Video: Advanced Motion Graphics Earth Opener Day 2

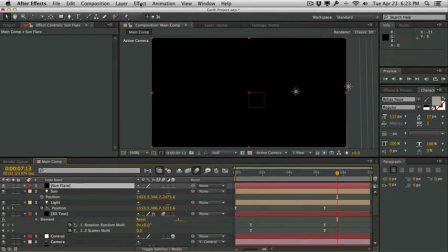And for this particular lens flare, I'm going to be using a plugin called No Light Factory.
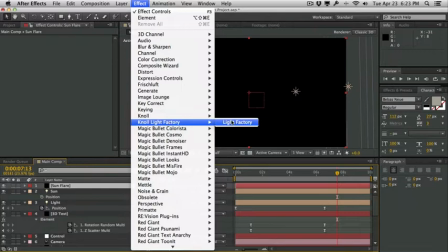But if you have optical flares, which you probably do, you can use optical flares as well. They are both equivalent to matching lights here.
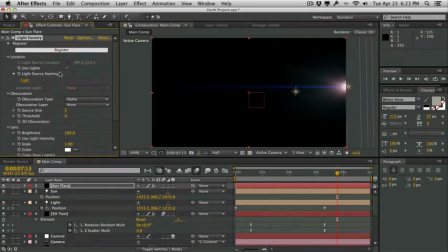So right here, it's telling me, okay, I'm going to use lights for my lens flare location, and it automatically picks the wrong light. So right here, we have an option to use light source naming, and our light that we want to use is called sun. So I'm going to call it name to match to sun. Hit OK. So now our lens flare is stuck to the sun light here.
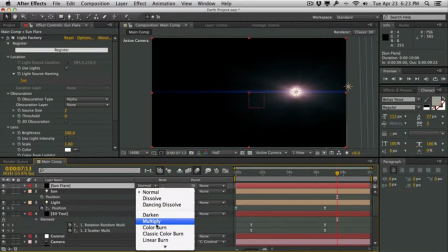We will change the blending mode from normal to add. That's going to add our flare to the scene.
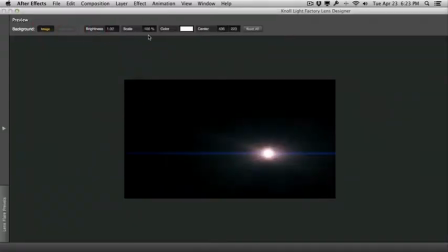We'll hop into the options for the No Light Factory and select a preset flare.
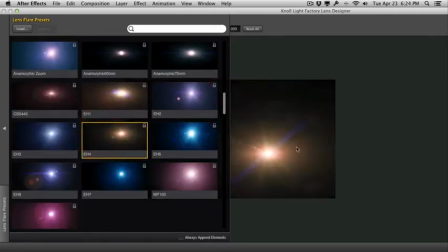Now my favorite one for sun is usually the EH4 because it has this nice texture to it and it looks pretty nice. and we will hit OK.
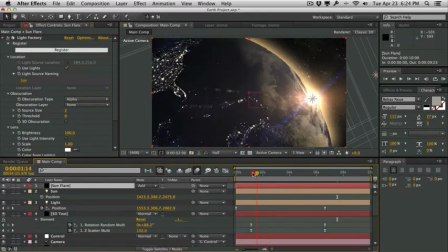And then if you just kind of scrub through here, you can see what it does. I'm going to, let's see here, increase the brightness.
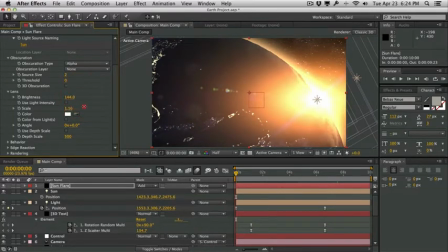Maybe increase the size a little bit.
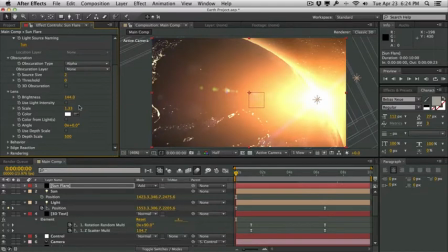Maybe just move the sun just a little bit over. Around right there.
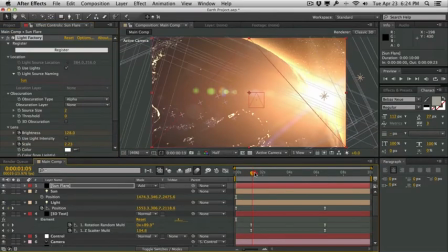We'll hit a keyframe for the brightness and scale. We'll move forward, and I want to create some kind of like a little light burst. So maybe around here, it'll be really, really bright, so we'll increase it even brighter.
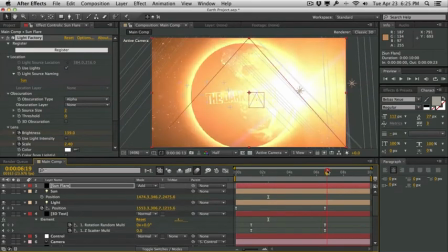And then we will move to the end, maybe around the 10-second mark, and we'll just lower it down.
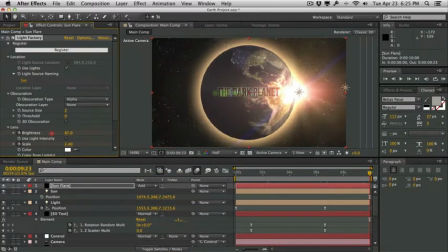We don't want it too bright.
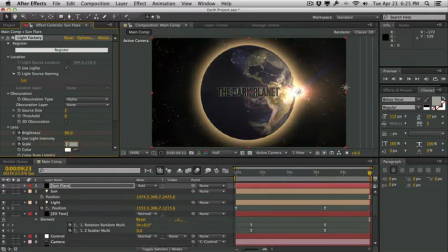We'll set it to maybe around 1, 1.5, and just pull up the brightness just a little bit.
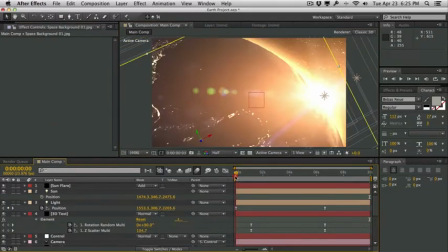Something like that. So here we have, a sun. It gets brighter and brighter.
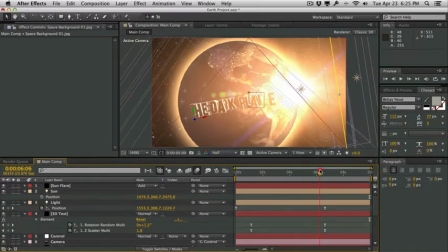Add some dynamic to the animation, and then kind of fade off.
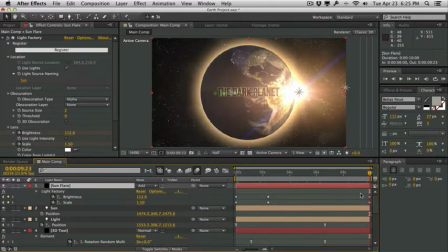And if we hit U on the keyboard, maybe we can move this last keyframe maybe over a little bit. It will definitely easy ease these keyframes. And then we'll do a quick RAM preview just to see the speed of things.
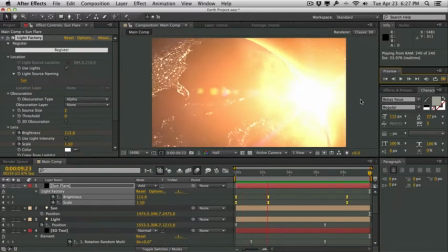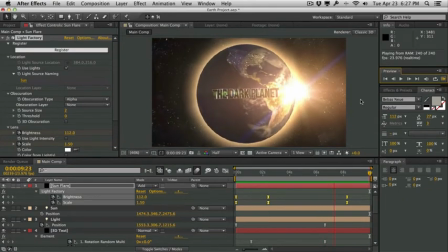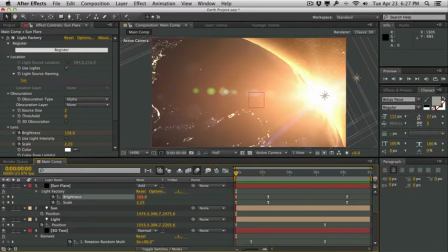Now that's looking pretty good. Maybe we can make the brightness of the initial flare maybe just a little bit, not as bright.
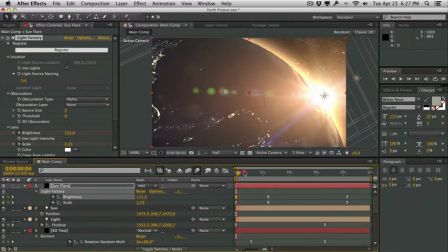So the transition from, semi-bright to really bright is more dramatic.
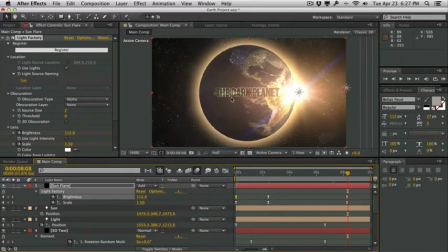And then it's going to fade off just like that. And that's looking pretty good. Let's go ahead and make some of the final touches to this particular animation here. Let's go ahead and add some atmosphere. We can do that by creating a particular system.
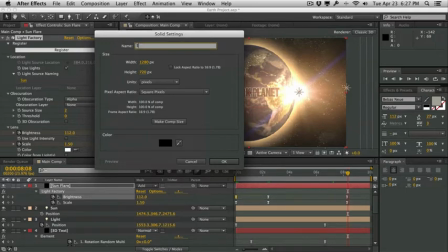So we'll create a new solid, call this star particles. Hit OK.
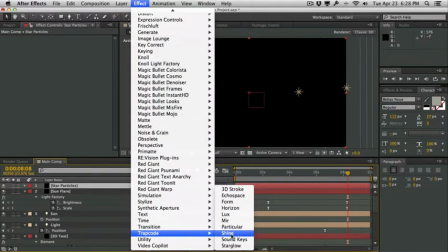You will apply effect, trap code particular, and we'll solo it.
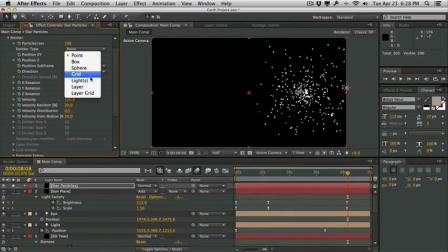We will go to the emitter, change the emitter type from point to box. We will increase the size in Z, really increase the size in X, and increase the size in Y. We'll change the velocity down to around 5 or so it's kind of static.
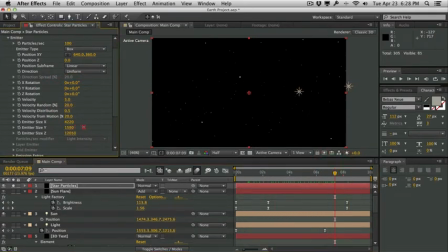And again, we'll just adjust some of the sizes here. And we'll go into the emission extras. We'll set the prerun to 100. Particle life to around 10.
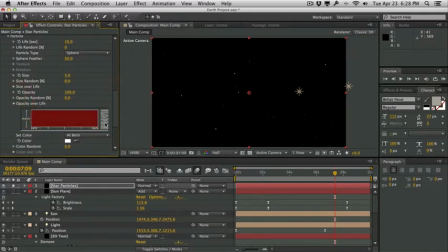And then we'll go into the opacity over life and select this gradual fade here, fade on, fade off. And then go ahead and increase the opacity randomness as well as the size randomness.